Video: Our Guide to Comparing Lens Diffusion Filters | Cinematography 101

So Black Promis, the one that everyone loves and uses,
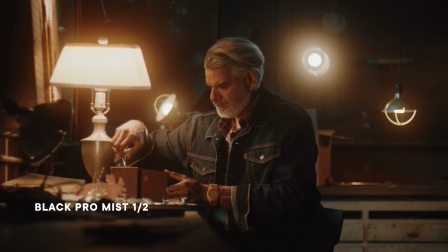(6:50)
as you can see it had the most halation and as we went down the line to pearlescent, to glimmer glass,
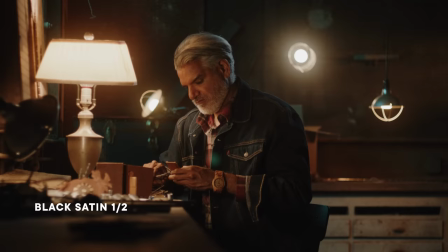(6:56)
to black satin, it started getting less halated. Now as far as that refraction, I don't know, what do you think?
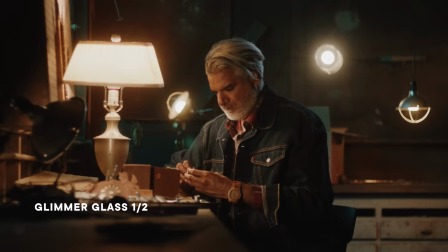(7:02)
To me it looked pretty much the same the entire time you're gonna get those refractile elements if you decide to move your camera.
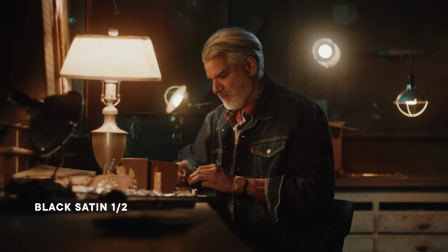(7:10)
Then we started going to the soft effects.
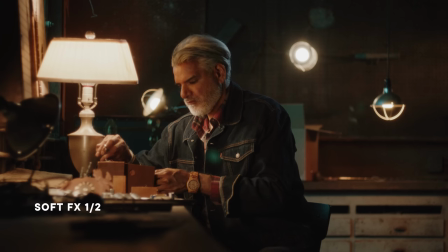(7:12)
That was the one that had very little, if any, collation around the lights, but it had very, very soft skin tones.
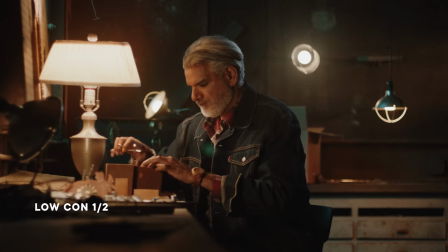(7:21)
So that's one that you would want to probably use for beauty work. And then we had low con, which is the one that had the least softness,
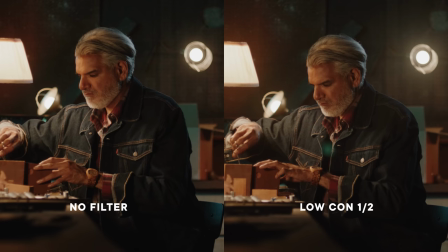(7:30)
but it also, to me, it felt like it was the most subtle of all of them. It just brought up the black slightly, but didn't do much more than that. So if you want to bring up those blacks even more, I would highly recommend either the fog or the smoke.
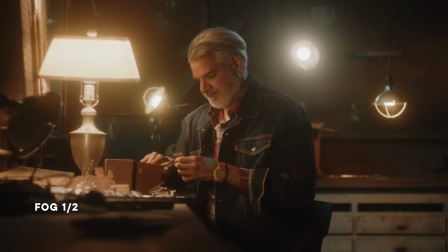(7:44)
The big differences between the fog and the smoke were that the fog did have visible halation, but the halation fell off the highlights in a linear way,
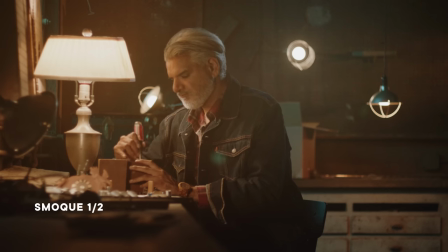(7:55)
whereas the smoke was more of an overall filter and it increased the level of the blacks in the entire image overall.
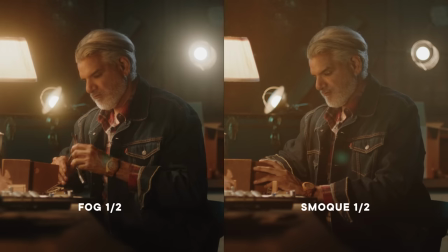(8:03)
It didn't stick to those practicals in the background. Now we are going to compare all of these to a fully hazed room. So we're going to turn on the hazer in there and see what that looks like and why it is good for you and why you should use it. And then we're going to do three little techniques that you can do at home.
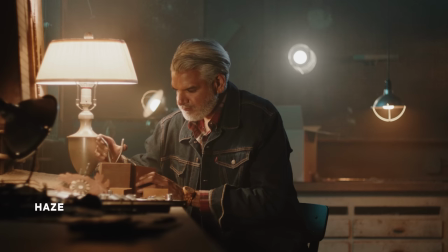(8:27)
The closest diffusion filter to this is smoke.
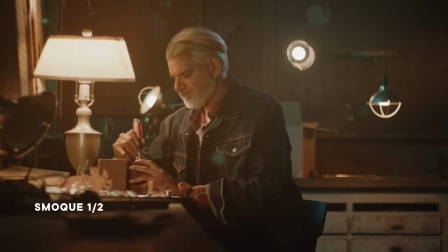(8:31)
So smoke is meant to mimic the look of a hazed room you can look at the comparison
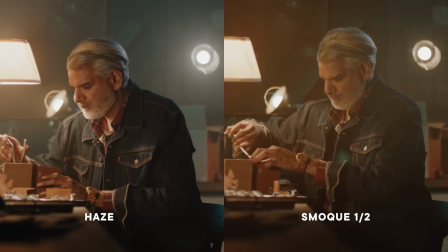(8:36)
between the haze the real haze and the smoke filter here
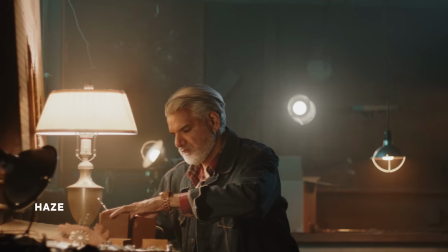(8:42)
but the big advantage of haze is that you have nothing in front of your lens so that there is no refractions you can see us
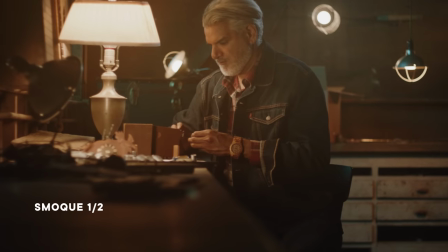(8:49)
wobbling it here in the smoke filter you can see us wobbling it in the hazy environment there is none of
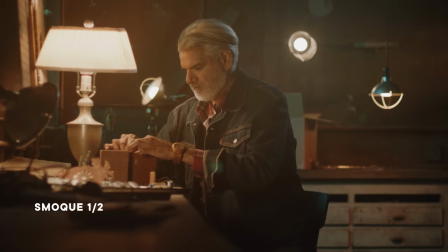(8:55)
that little ghosty artifact from the practicals so it's nice and clean. Any sort of spotlight, it's going to catch on the particles in the air and it's gonna create a column of light for you.
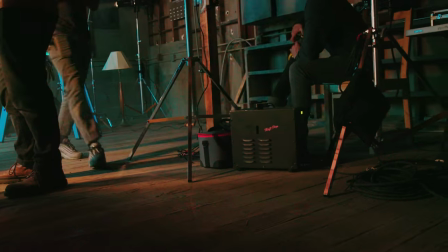(9:07)
So, pros and cons, pick your poison, but I like haze. Now, let's move on to some experimental diffusions. A lot of people use diffusion filters to make it look like it's a dream-like state or it's something that happened in the past or to emulate an old film camera. And you can do this on the cheap if you just smear your lens with something greasy. We have a very nice lens. We're not going to smear it. Instead, they actually let you rent just clear filters. So we have a clear filter here. And instead of smearing it with my grease, I have some Vaseline. So it's going to get real gross here for a second. Well, that feels great. Gross. What I want to do is create it a very thin layer.
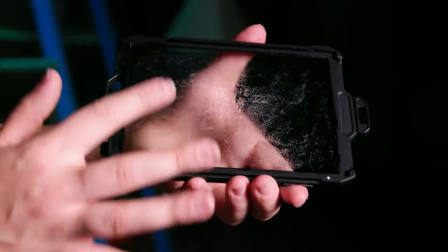(9:57)
but do it all over the filter. All right, let's get a load of that.
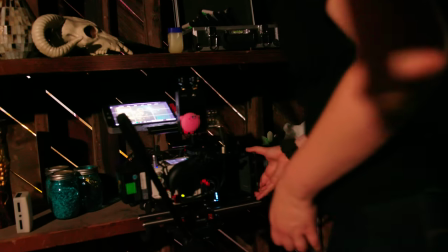(10:03)
Let's just Hollywood it real quick. Let's see what that looks like. Oh yeah, baby, that looks awesome.
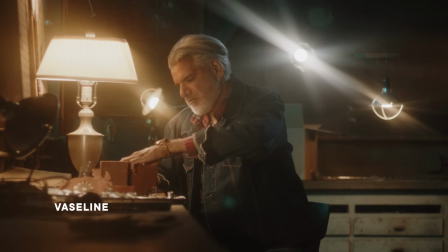(10:08)
The ideal Vaseline ratio is very little, very little Vaseline.
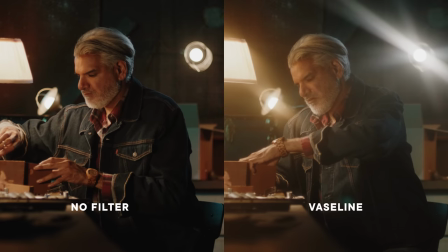(10:12)
It would have been easier to just press the filter against my face, because it's so hot in this attic, and just smear around whatever remnants of face grease I had. That would have been faster, easier, more effective.
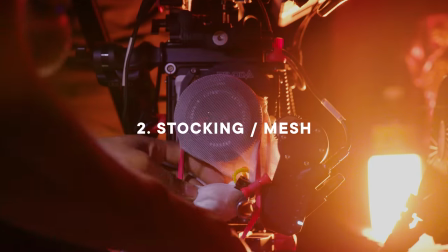(10:24)
The next one we're gonna try is a stocking.
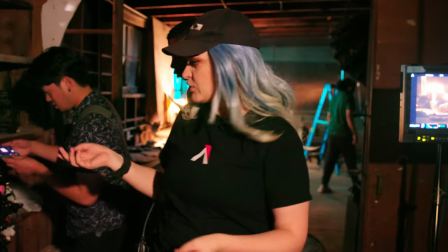(10:28)
You can use anything from like a woman's pantyhose, here we're using a little net from one of our gear bags,
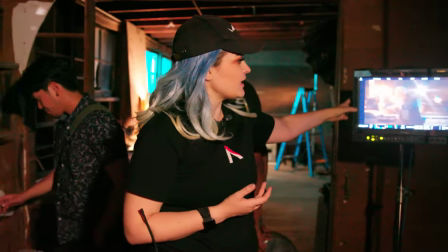(10:36)
and it creates this really interesting speckled sun ray effect.
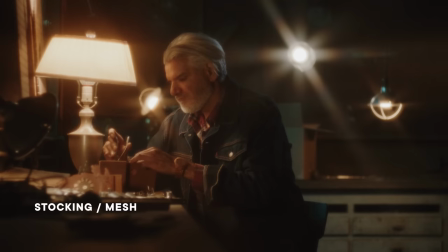(10:42)
We also lose a lot of definition here, so it makes it super, super soft.
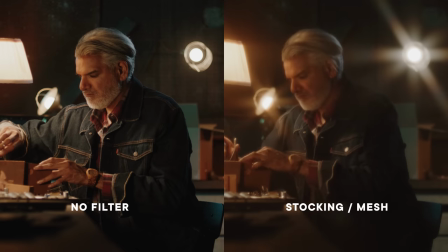(10:48)
So I would definitely use this technique, maybe without the practicals.
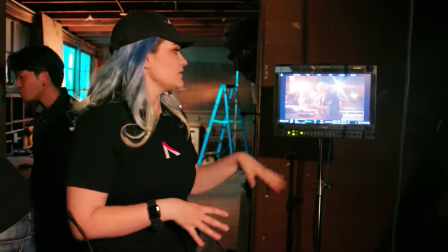(10:52)
So if you have a shot that doesn't have a ton of practicals but you want it to be super soft super dreamy you can definitely just put a net on your lens now the last of our experimental series this is something that i did in the very first episode i ever did where
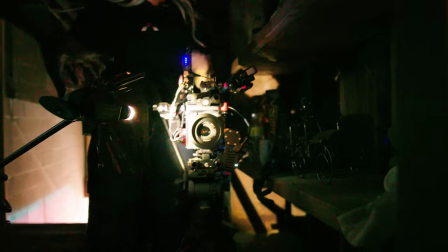(11:07)
i wanted something to look like an 80s beauty commercial you can ping a light directly at the lens very close to it at an angle
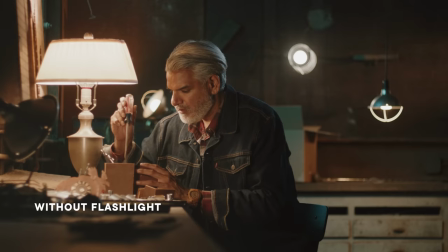(11:15)
and what that will do is it will just create a wash over the entire image and bring up the blacks why would you want to use this well
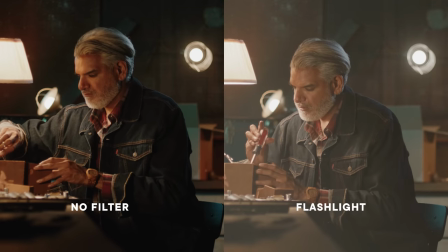(11:23)
it does give a more diffused look it gives it a little bit more of a vintage feel and it's not something that's in front of the lens right i think it's just a great cheap thing that you can use if you don't have a flashlight you can use your phone even and point it like this and still get a nice diffused look i wouldn't 100 rely on this method to work all the time because depending on your focal length your lens manufacturer you know an ultra prime is gonna look a little bit different like than a Tokina Vista so definitely make sure that you do a test before you actually use this technique because sometimes it may not be a wash sometimes it could actually create
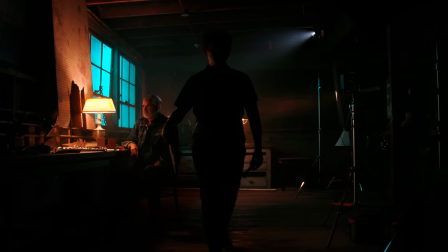(12:01)
a flare which is the opposite of what you want all right let's go for it I
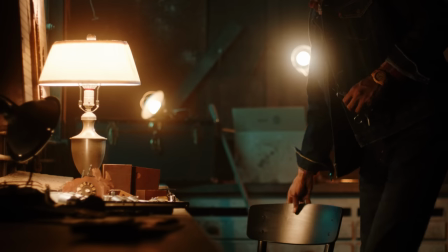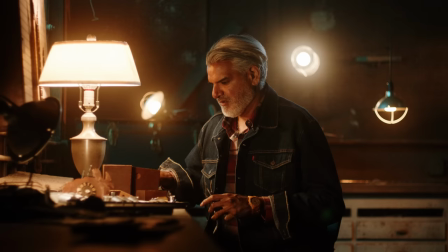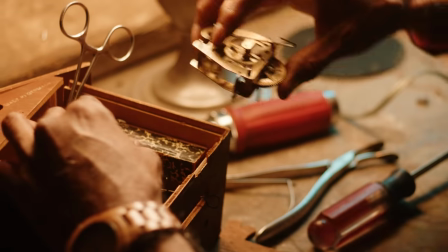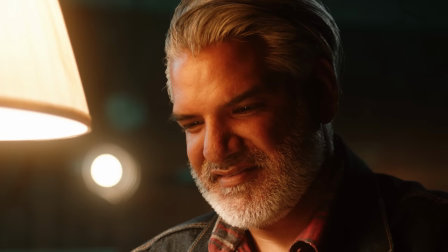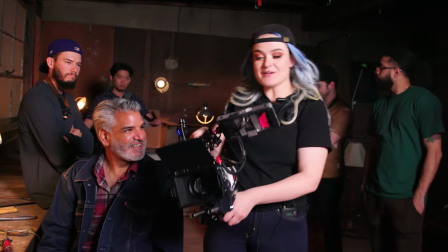(12:36)
think we got it that's a wrap everybody
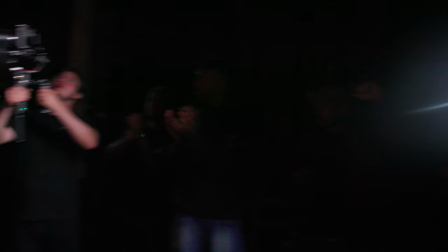I love you, and I love you, and I love you. Obviously, there are so many other filters, not just from Tiffin, but other companies that we didn't test out in this test. Listen, we're only human. We can only do so much. If you want to communicate with us, if you want to tell us what to do, just leave it in the comments. In fact, give this video a like, subscribe to to the channel because all we want to do truly is just give you more cinematography education, answer all your questions,
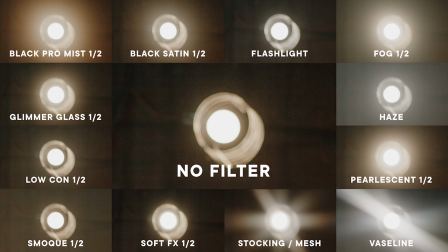(13:11)
and make sure that you are the best prepared to go out and kill it in the professional world of cinematography. All right, so Tway, what's the comment question? What do you got for me? All right, this one's from your diffusion episode, and it's from Jonas.
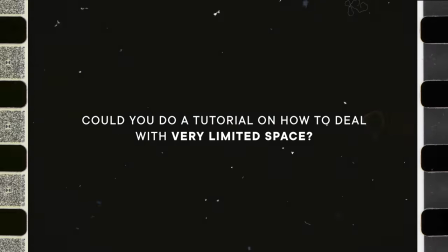(13:24)
Could you do a tutorial on how to deal with very limited space? Ooh, that is such a good question. We will do that. Yeah, I feel like we deal a lot with limited spaces. We don't often talk about how much a limitation it is to have space and not be able to put the lights that you want.
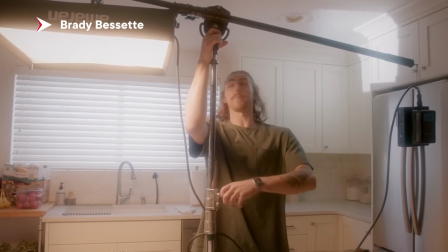(13:42)
But how do we get around with that generally? I mean, number one, you want really low profile lights. So like a light mat or a tube. Yep. Number two, you want to figure out what is the longest space in the room that you can shoot.
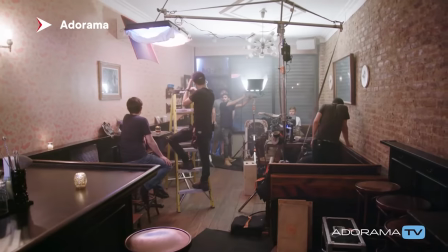(13:55)
And so shoot towards the longest space in the room. And number three, it's wide lenses, honestly.
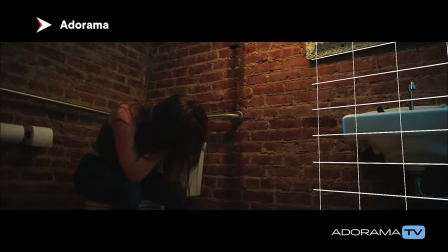(14:01)
Yeah. a wide lens is going to make the space look bigger. So be prepared. Yeah. Another one for the books. Yeah, yeah, yeah, let's go. Okay, now I need to find my house keys because they're in my jacket and I don't know where that is.